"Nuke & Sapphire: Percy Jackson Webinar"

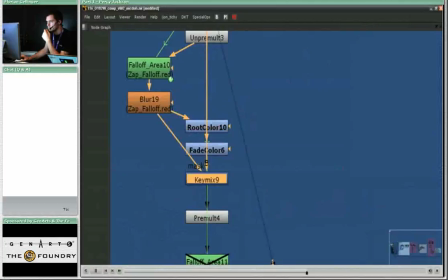(12:15)
And if you look at this, what this does is this rotos out the root of this little hair to give it a different color than its tip.
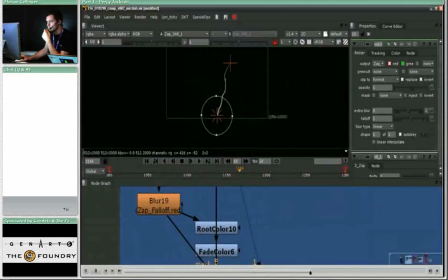(12:28)
It's just blurring the bezier that's rotoring out its root, and then it's coloring the root differently from its tip. and then key mixing everything back together. It looks when when you see that in the viewer, it looks something like this.
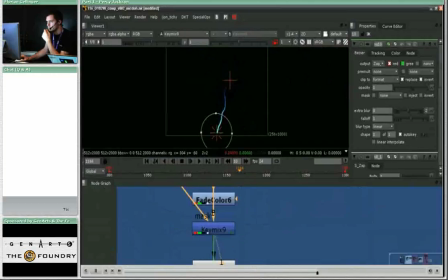(12:46)
This is the rotomat for its root, then it's blurred and mapped to the zap falloff red channel. And then we color this the root color which had to be of a slight cyan,
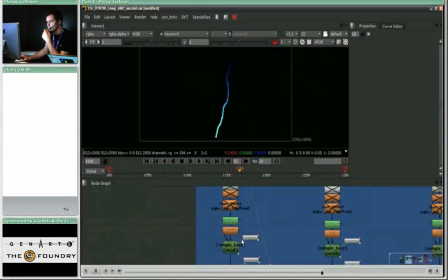(13:02)
and then we create a falloff from this hotter cyan to a much cooler blue towards its tip and mix both of them using the Bezier together so that you have a little arc that's really subtle in its
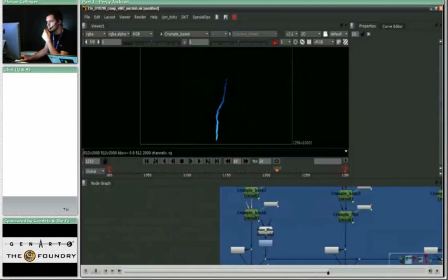(13:20)
movement and still has this hotness to its root and it's getting colder and colder towards its tip.
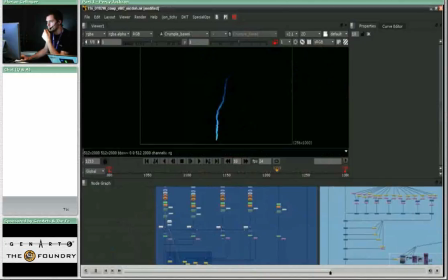(13:29)
Now when we go down,
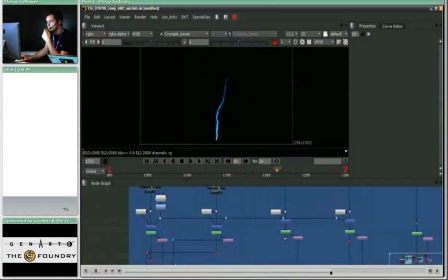(13:31)
this is used to crumble the hair and to make it wobble like a little hair in the wind. So this is just distorting the shape.
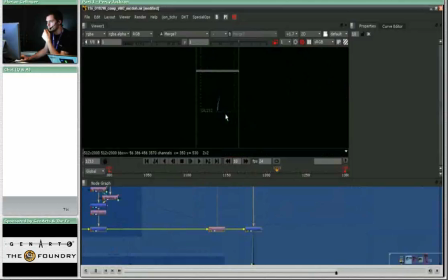(13:49)
So this is what you get. Once we've distorted it, you see the setup is basically doing the same thing over and over again,
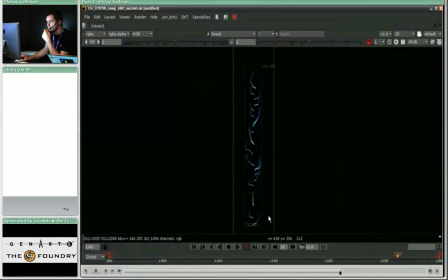(13:57)
just wobbling around and just look like little hair that's blowing in the wind. In order to get that, we had our artists go out and stand in the wind, take off their shirt and we shot MiniDV footage of their chest and back hair to get a perfect motion reference.
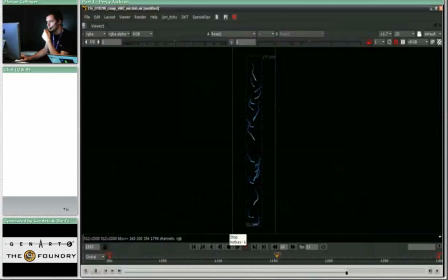(14:14)
And I guess it proves if you if you just take nature as a reference, then your work is going to look like a natural phenomenon. But this is not the only arc setup that the lightning bolt is made of.
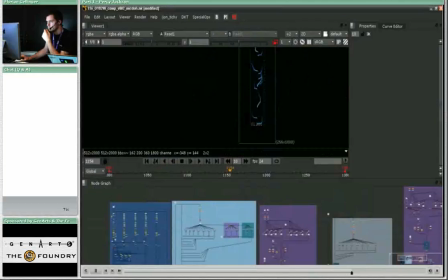(14:31)
You see that that was just the blue backdrop that we were covering right now.
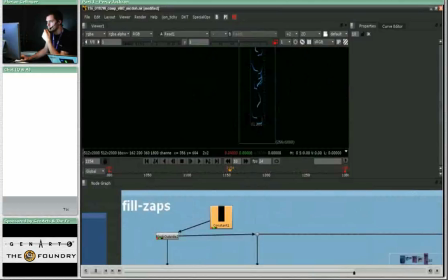(14:37)
Let's look at the fill zaps that are filling up the gaps in between these little blue arcs that we just had to look at. These fill zaps use a completely different approach to make them more versatile where you could use them.
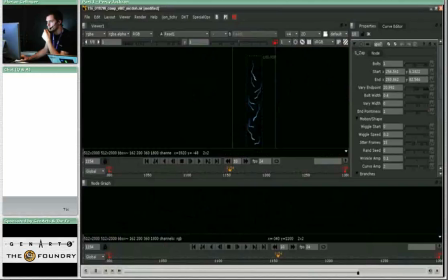(14:54)
If you look at the the sapphire zap settings here, You can see that their wiggle speed is pretty much the same as with the little blue arcs, but the jitter frames are set to 15.
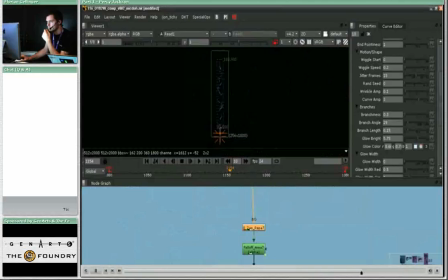(15:05)
That had a very specific reason, because we wanted to use the Zap plugin just once for these, and then give every individual, one of them, a time offset.
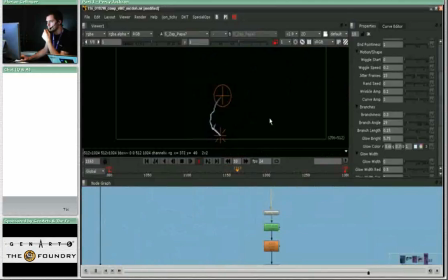(15:18)
What the jitter frames do is they tell the Sapphire plugin to, for example in this case, if your jitter frames are set to 15, the arc will change its shape completely every 15 frames.
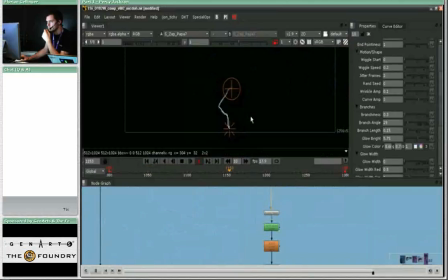(15:35)
If I turn this down to for example 0, you can see, or maybe 1, you can see that it's jumping around wildly because it's changing its shape completely now when I set jitter frames to 2 every two frames.
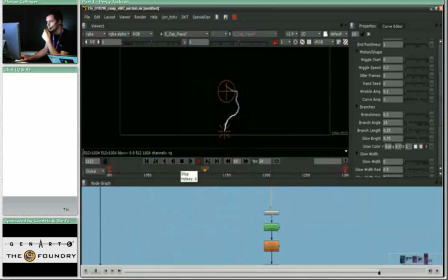(15:53)
So this is a lot wilder and just by time offsetting these little arcs, we could make them go absolutely crazy and make them more versatile and use them in all the areas where we didn't have little blue specific arcs yet on our lightning bolt.
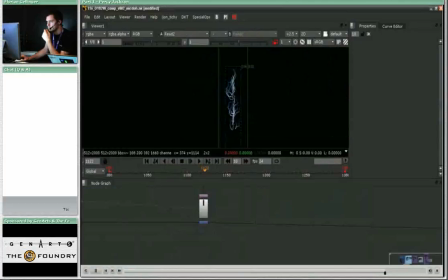(16:13)
So, resetting this to its original values and putting all this together, you get something that looks like this and these are as I said just filling in the gaps between those little blue arcs that stick out and
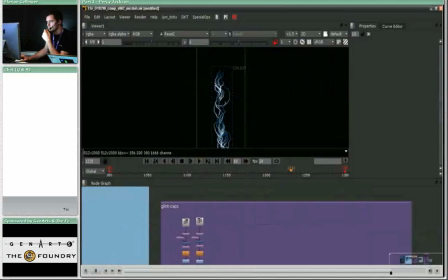(16:33)
these go back into the main bolt just closing the bridge.
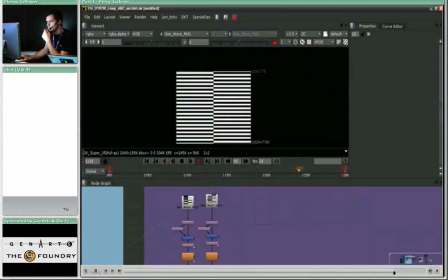The next arcs that we have are arcs that are actually varying in size so we generated
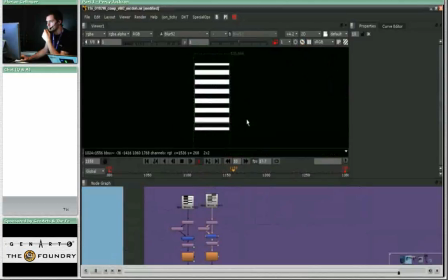(16:53)
this wave pattern that's moving something like this and another one that's moving like this that has a pulse to it so
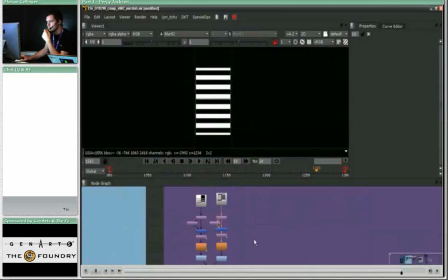(17:11)
that you have like everything that has a pulse to it has more of an organic feel.
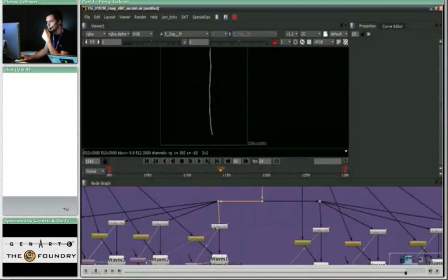(17:18)
And then if we add both of these patterns together, and use that to again generate zaps, as you can see right here, and warp them using external noise.
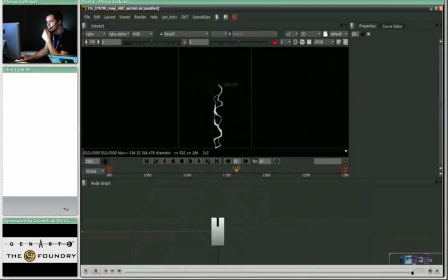(17:37)
Then they get this nice pulsing animation on their surface, as you can see here, and merge them all together, warp them a little more, a little more wave distortion, I guess you get the point.
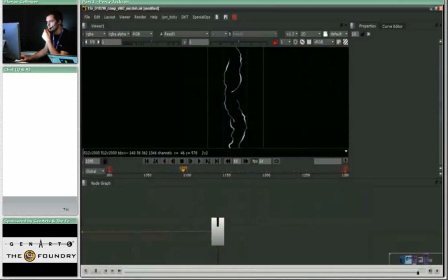(17:53)
I mean this is not something for biology class, we're not studying natural phenomenon, we're doing some effects animation and these make up some parts of the core of the
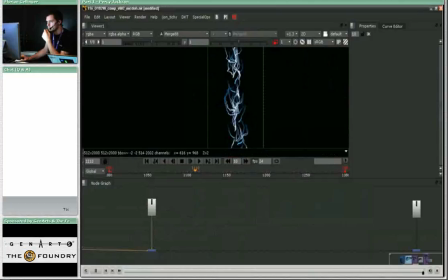(18:09)
lightning bolt and also sometimes they tend to jump out and they build these these arcs that jump over and
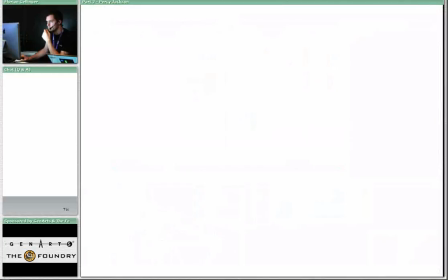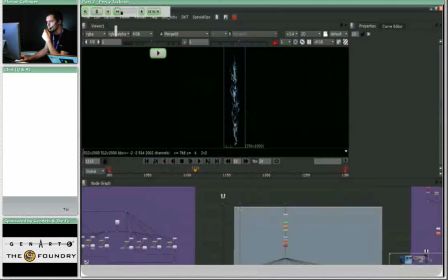(18:25)
but I'm not going too much into detail now
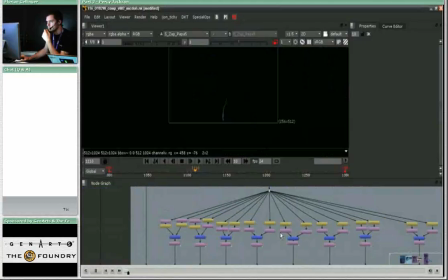(18:31)
to save on time because we still have to go back to our main setup to show you Zeus's face
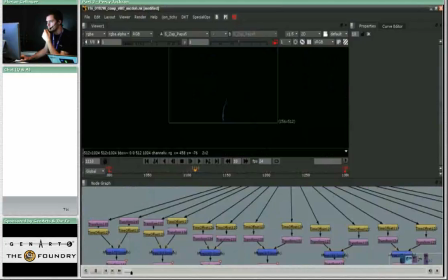(18:39)
smiling happily because he has his bolt back so yeah you can see same thing to save on time and to save on CPU time we just generated one arc, one zap in this particular piece of lightning setup and time
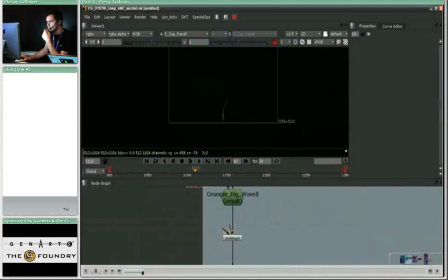(18:59)
offset it several times and transformed it to place in various different areas.
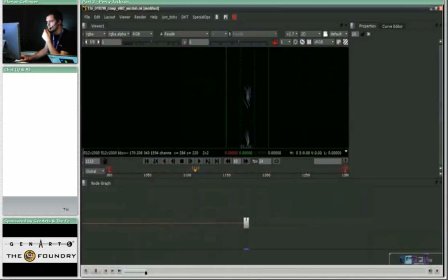(19:05)
So basically this is like a box of Legos, you just put the arcs together to match the reference, add some wave distortion, and grid warp it, and then sharpen and crop it to save on disk space,
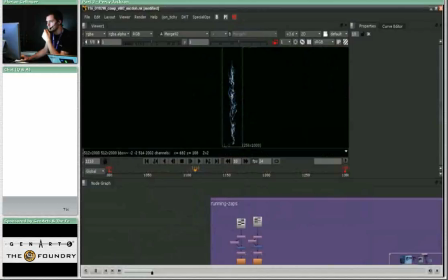(19:21)
and you get something like this, and if you merge that with the rest that we already have, it's already getting a lot, lot bigger, and a lot more active.
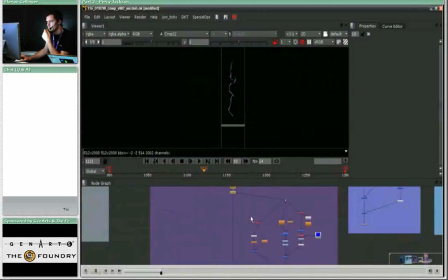(19:35)
Next part, running zaps, whatever, who came up with the name, I have no idea, but at least the setup is really really tidy. And those arcs right here, they
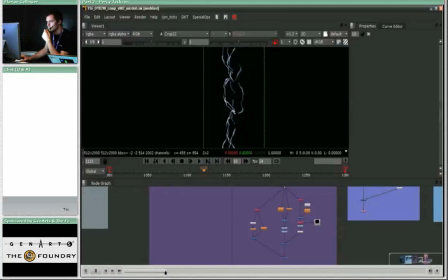(19:50)
just run up the bolt to its tip to give it some direction
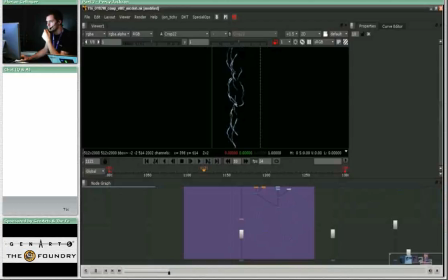(19:56)
in its movement in addition to the pulse that it already has. And you can see here that that we use distortion as well to
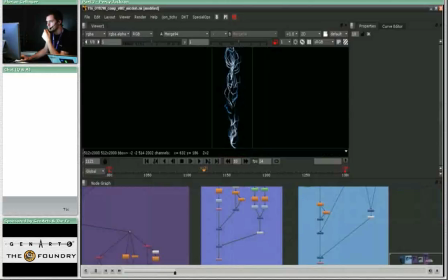(20:08)
give the little individual arcs some thickness variation that well might look like a rodent that's just captured underneath a carpet or inside
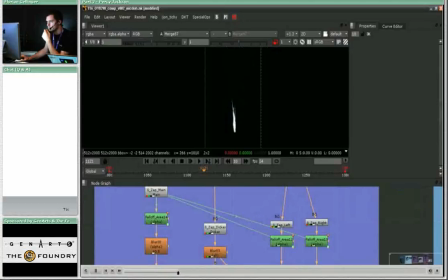(20:21)
a tube, a rubber tube.